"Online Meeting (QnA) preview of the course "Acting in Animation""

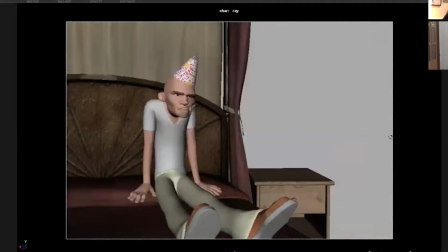[0:00]
All right, so let's take a look. Let's show everybody what you had and what you showed me, and then let's talk about the staging that, the ideas that I had for you. So Here we go.
What are you doing here?
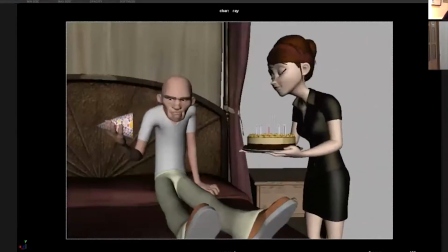[0:11] I'm your personal maid. Leave Exchange sent me. That's another mistake they made.
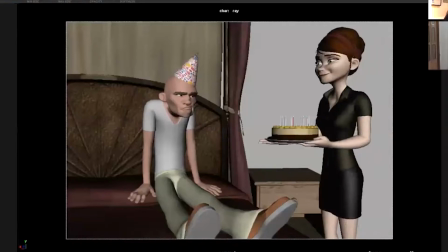[0:17] Get out!
Great. So there's a lot of good stuff in here, and when I first initially saw it,
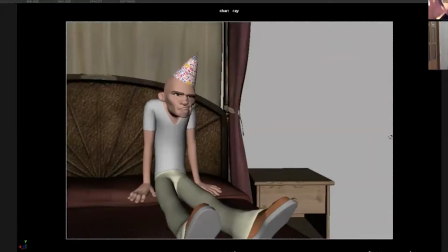[0:25]
I thought there's some things that we can work on, but the very first thing that I thought was the composition. So let's talk about the composition real quick, because and I'm not sure if I go into it because this is about composition and scenes and settings and cameras and stuff.
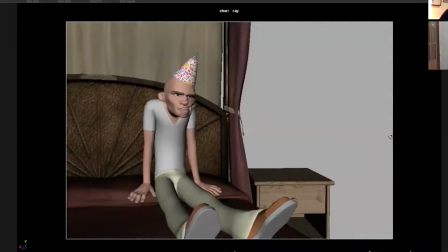[0:44]
But it is, I guess, one of the 12 principles of staging. And one of the first things I look at is how you stage the scene and how you can stage it for better give power to the character. I always like to think that the camera is a character in itself.
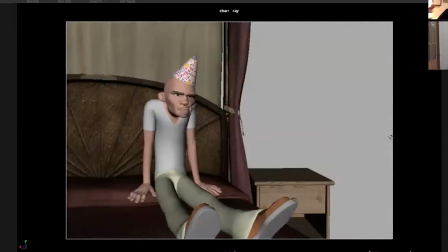[1:04]
So the camera can really enhance whatever feeling you want in the scene, depending on how you place it, depending on the composition. So let's talk about what you have.
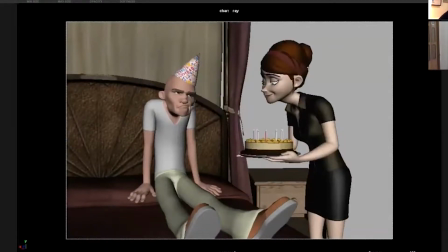[1:15]
And let's take a look at what you did here and why I gave you some. Divide this shot into a half. You'll see that each character shares the same type of half of the scene. So you'll see that this character shares this one, and this character shares this one.
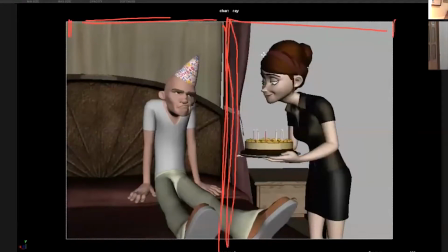[1:34]
So they first both equally are sharing the same type of space in the composition. So that does say something about it, and we'll talk about what it actually says. The other one is he is actually facing this way, which is okay, it's fine.
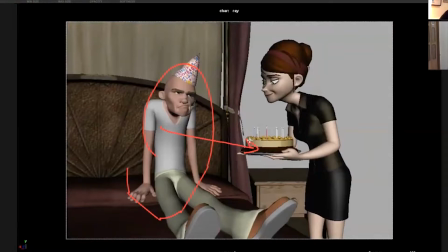[1:51]
But him facing the same direction as the woman that he's looking at, it does say something. It's all about body language, and I've always talked about body language, how important it is. And body language is key to every emotional state of your character. Again, the audience listens with their eyes, not with their ears.
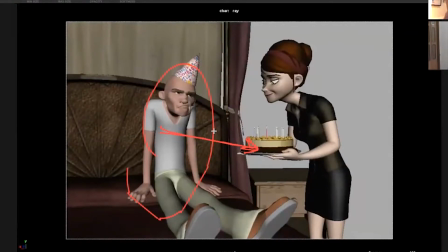[2:09]
So when you pause at any moment, you should be able to see what's going on. So if I look at this image here, if I look at this image and I would guess what's happening, he almost looks like a pouty little kid that didn't get his way,
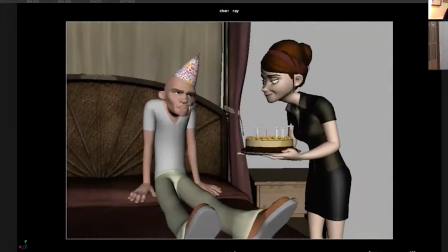[2:28]
and this is somebody trying to give him a treat and trying to keep him happy, but he's kind of grumpy. But at the same time, he wants the attention because his body language is facing her. So in Marcelo's scenario, when I was reading the bio, it said that,
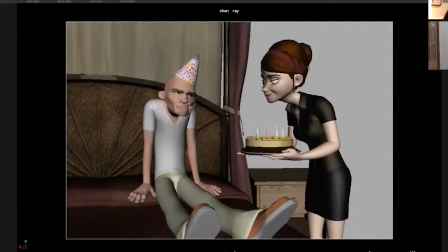[2:45]
and correct me if I'm wrong, Marcelo, but the background of this grumpy old man is that he doesn't want anything to do with anything anymore. He's tired of everything, and he just wants to shut the world out. Right? Is that right?
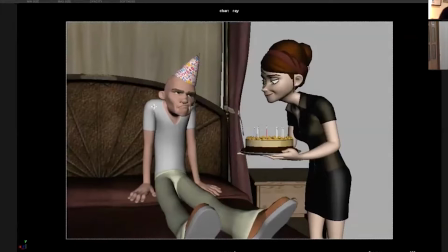[2:58]
Yes. Okay. So he wants to shut the world out. So if he wants to shut the world out, the first thing I would do is face him the other way. So I would actually face him this way. So as soon as you do that, now you're changing the body language.
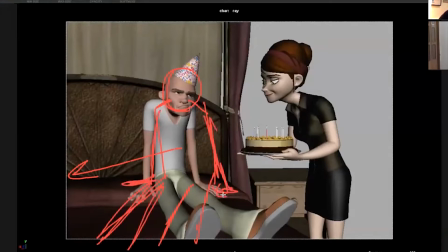[3:14]
Now you're showing that he really does want nothing, and now he's giving his back to her some way. And we can definitely even push this even more. I mean, we can even have him, something like this, or grabbing his knees or something, whatever.
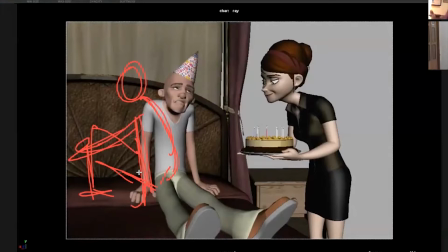[3:33]
Like it can be however you want, but now he is facing the other way. So that is telling us that he's putting his back to the world. So that's one thing that you could do to empower that feeling. The other thing is who has the upper hand in a scene.
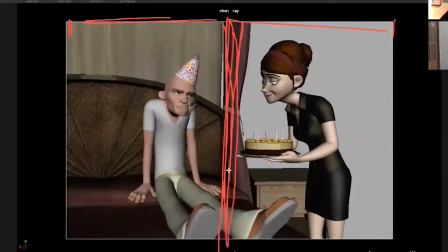[3:50]
So if I showed you here before, we showed you that in the scene, it's equally balanced right now. You're giving equal power to each character. But with two people in the scene, you can break that up. If this guy comes off as really strong and powerful, even though he's grumpy, so I would definitely give him more power.
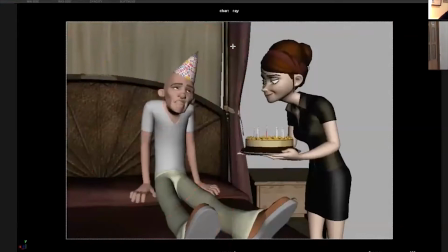[4:09]
So instead, what I would do is, instead of sharing it in half, I would share it like this. So maybe he would be here, and maybe he's grumpy and he's facing this way. And then she's here trying to be all nice, but she's in that edge.
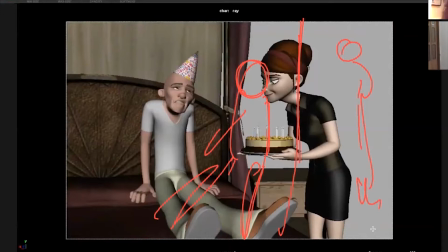[4:27]
So now you're giving her very little room for her scene. So now you're empowering, you're taking power away from her. And then status-wise, the height as well can give you power. So you can have the camera where it favors him.
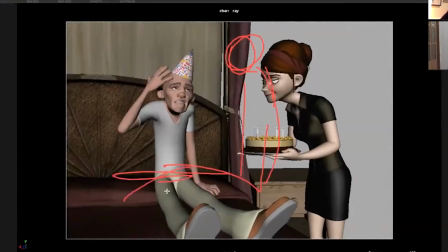[4:43]
So he can be really high on the scene here, and then she can be really low here. So now, not only he has the power, he's also taller in the scene, and he's also taking over the actual scene, and he's facing away from her. So it already tells you a lot of things going on there.
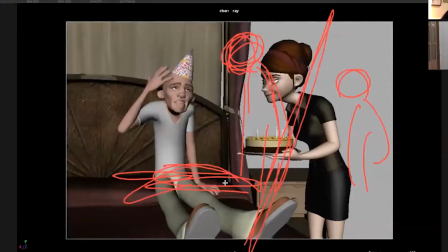[5:03]
That's why bosses sometimes have a higher chair, because they want to be above everybody. It's a whole body language, scheme. So this is what and I think Marcelo did a great job on these images, even though we haven't talked about them yet.
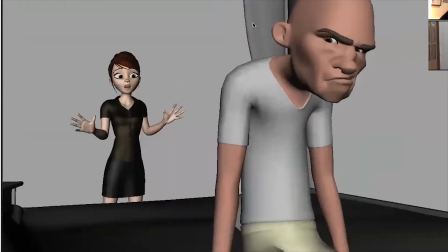[5:19]
But he did these type of images, and let's go through them. So this is a staging that we were talking about.
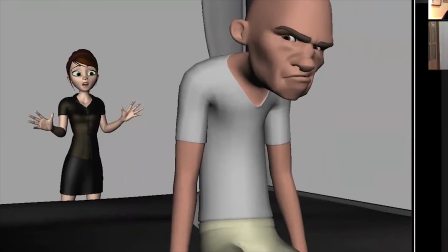[5:25]
Now this is a much better scene, and it works better because one, you already gave him a higher stance than her. Now she's way smaller because of composition. She's not only smaller, but she's also lower in the scene.
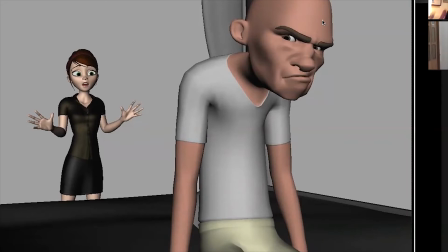[5:40]
And acting wise, you know who the main role of the character of the scene is, which is him.
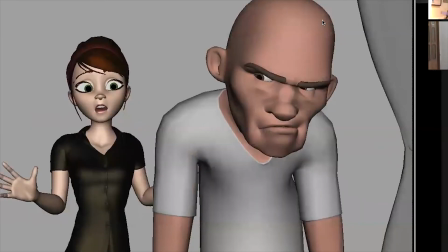[5:47]
So I think this is a way to go. You did another one, which is this one. This one's pretty good, but it feels very flat because there's nothing in the environment.
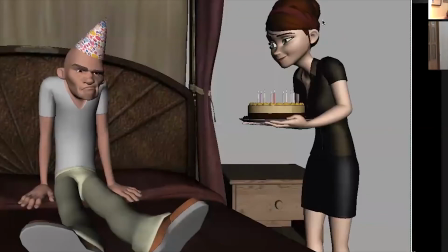[5:55]
It feels very flat, so it feels a little weird. And then this is the original, and you can see how, even though you can see some perspective, it also feels flat. And the reason why it feels flat is because the characters have the same dynamic, the same sharing, the same perspective, everything.
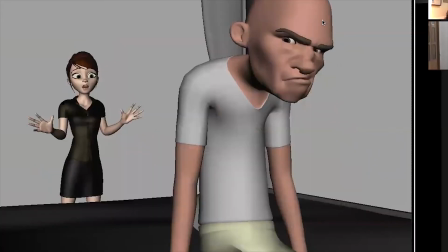[6:09]
So I think this one is definitely the way to go. I think this one's a great job. I think you did great on this one.
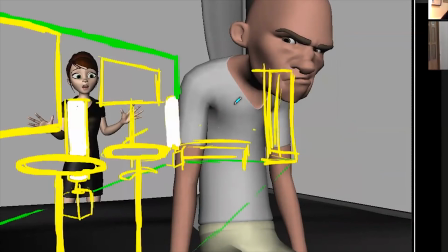[6:13]
I think I would pick this one. Right. To enhance this one even further,
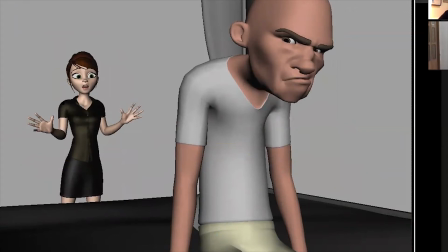[6:19]
sorry, that drawing that you saw, we were planning on our CTN, CGTarian thing Yes. this coming weekend. But anyways, what you could do is actually, you could also move him even closer to the scene.
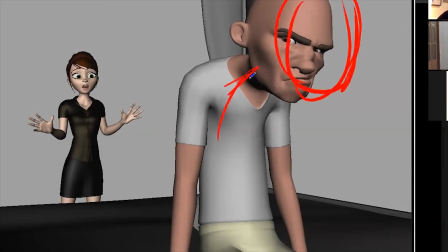[6:36]
So you can even move him here. And then this way, he's shutting the world. He's cornering himself in a way, which will tell you that he wants to shut the world behind him even more. So by putting more negative space behind him,
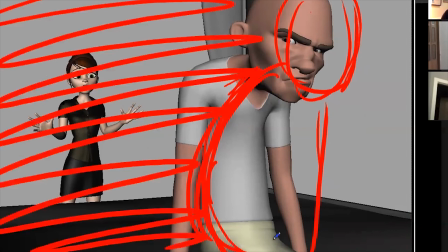[6:56]
it tells you that he's shutting the entire world behind him. So if you put more space here, it's showing that you're putting more empty space in front of him. So you're putting the world, most of the world, in front of him, which is the opposite. You want to put the world behind him.
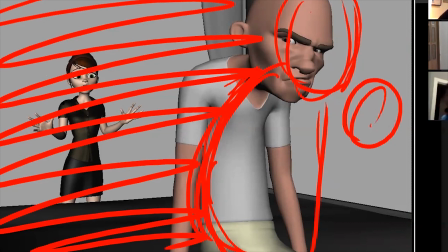[7:11]
You want him to be very negative. Hey Tommy, how are you? I'm glad you can make it. So this works much better.
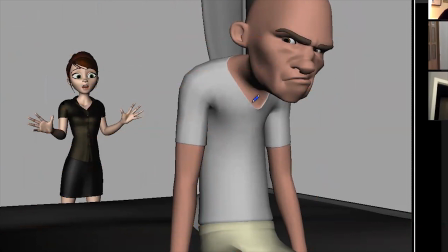[7:19]
So this composition, I think, works fantastic. So I want you to go with this. So yes, you have to reblock because perspective's changing, everything's changing. Yes, of course. But I guarantee you it's going to make it a much stronger scene right off the bat.